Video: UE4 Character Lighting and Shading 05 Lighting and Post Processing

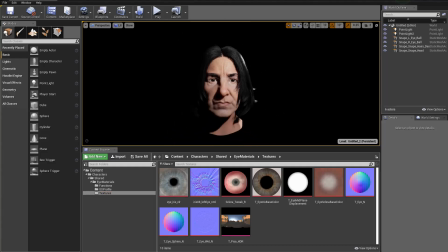0:10 Hello guys and welcome back. So let's talk about the lighting here.
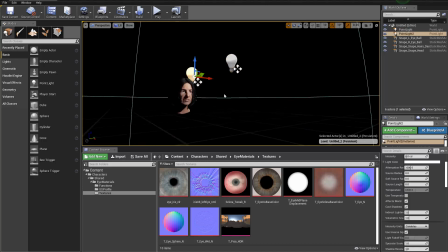0:14 We have only two lights for now and I don't intend to have that light here yet, so I'm gonna delete that. This light serves as the key light. Okay, so one thing I always think about when I'm doing the lighting is to think about
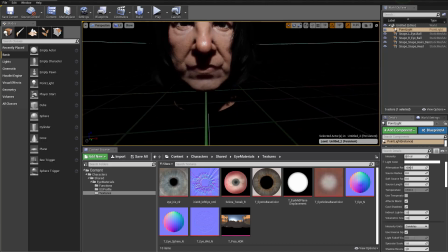0:32 what the actual environment is, right? So in this case, I'm thinking about, you know, the environment is like it's dark and it's kind of like during night, and then there are some really subtle moonlight coming from the top,
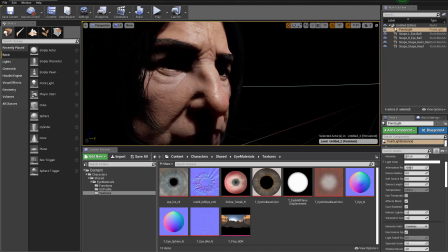0:50 and I kind of wanted to make the character feels a little bit more mysterious,
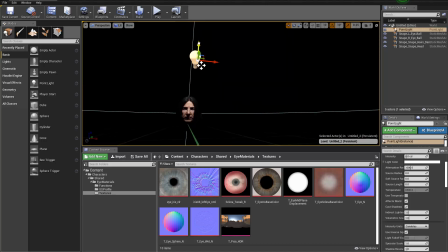0:54 so I'm making the shadows to cover the eye a bit more, yeah, like that. Okay, and then because it's moonlight, I'm thinking maybe it is a bit darker,
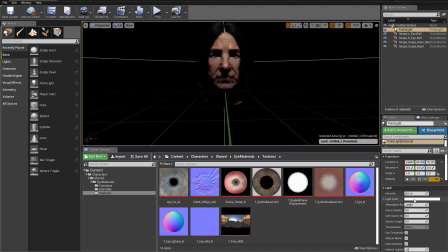1:09 so I can move the light maybe a little bit further away, and then the color can be more cold, so more bluish kind of like color in this case. All right, hit okay. You can see how that dramatically changes the feeling of the character, right?
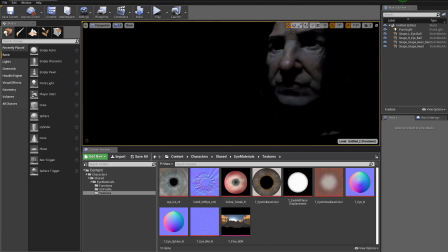1:25 Like in the dark. Cool. Yeah, that's actually already pretty cool, but we're not seeing the edge of the model anymore, and so we can add some rim light in this case.
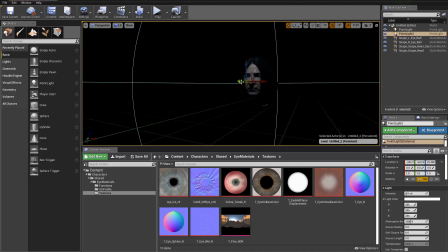1:40 So I'm gonna drag in a point light here to the side and position it somewhere behind. Now that's where you can think about what that light is. Okay, maybe it's, you know, behind him there is like candles and stuff, so the light will be more like orange-ish.
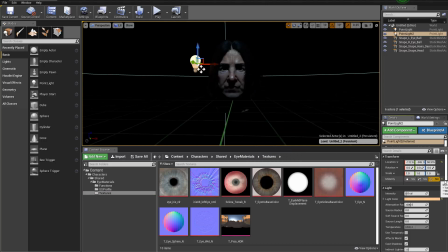2:01 Okay, and maybe we can make it also mobile. Right, we can make it stronger. Okay, and
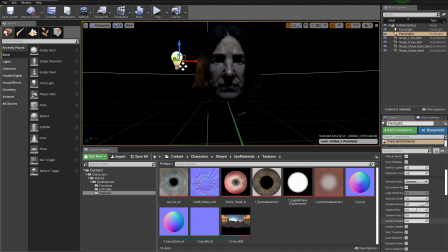2:15 maybe I can also check the shadow thing we were having problem with earlier, the bias. Shrink that down, you can see how much it's changing the shadowing, will make it more accurate.
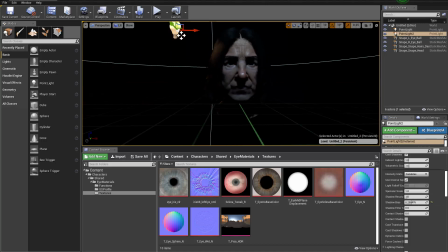2:29 Okay, so if that's the candle, I assume it should be a little bit higher than the normal height of a person. And holding on Alt and drag to create another one, because there are two candles in this case, from the corridor.
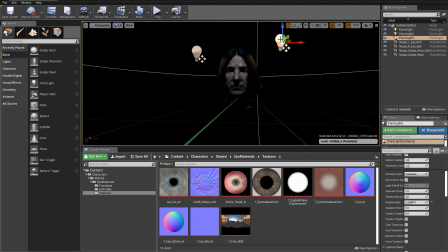2:45 Maybe he's standing there. Right. And that's the rim light. Maybe this one can be a little bit higher so it's not all symmetrical.
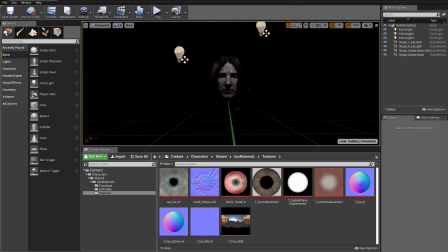2:54 And everything still feels a little bit too dark. Maybe he's standing also somewhere like in the room eventually. And there are candles and there is also a fireplace.
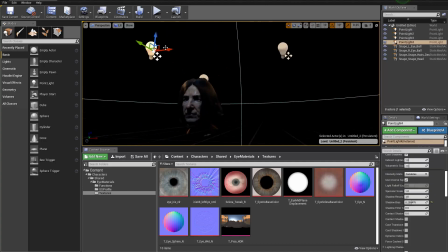3:07 So I can drag this light and holding on Alt and drag to have a duplication. I'm moving on to the side of his face, you know, to serve as like a fill light from there. And again, lower down the shadow bias so we have proper shadowing.
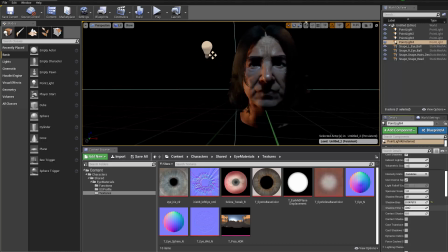3:27 Too much actually causes trouble. We can also change this one called the contact shadow lens. Drag that up. That's going to help a little bit to make some contact shadow.
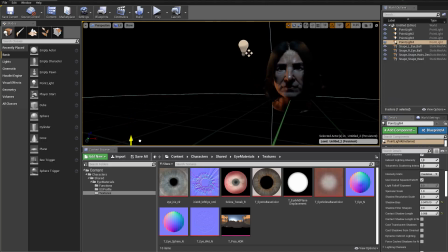3:39 The fireplace is of course lower, so I'm gonna drag it down to the bottom, more or less. Not that much of a bias in this case. All right, and maybe give it some more dramatic saturation here.
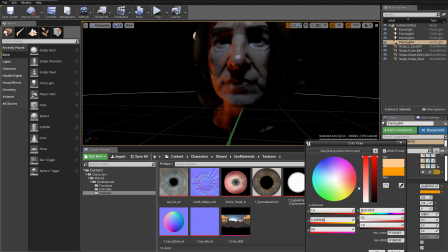3:54 Okay, more red.
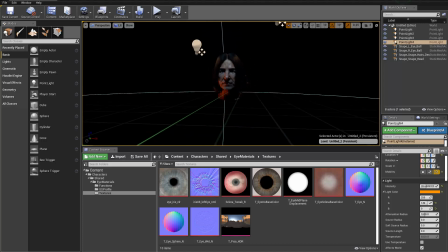3:59 Okay, all right.
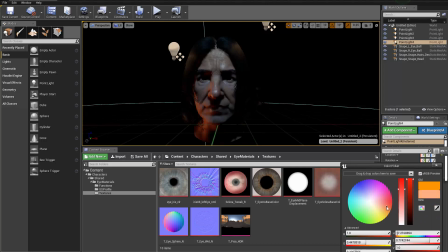4:10 Maybe a little bit less saturated.
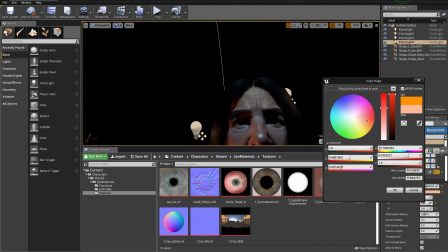4:13 Yeah, because it's kind of like being too strong, which makes everything else weak, too weak in this case.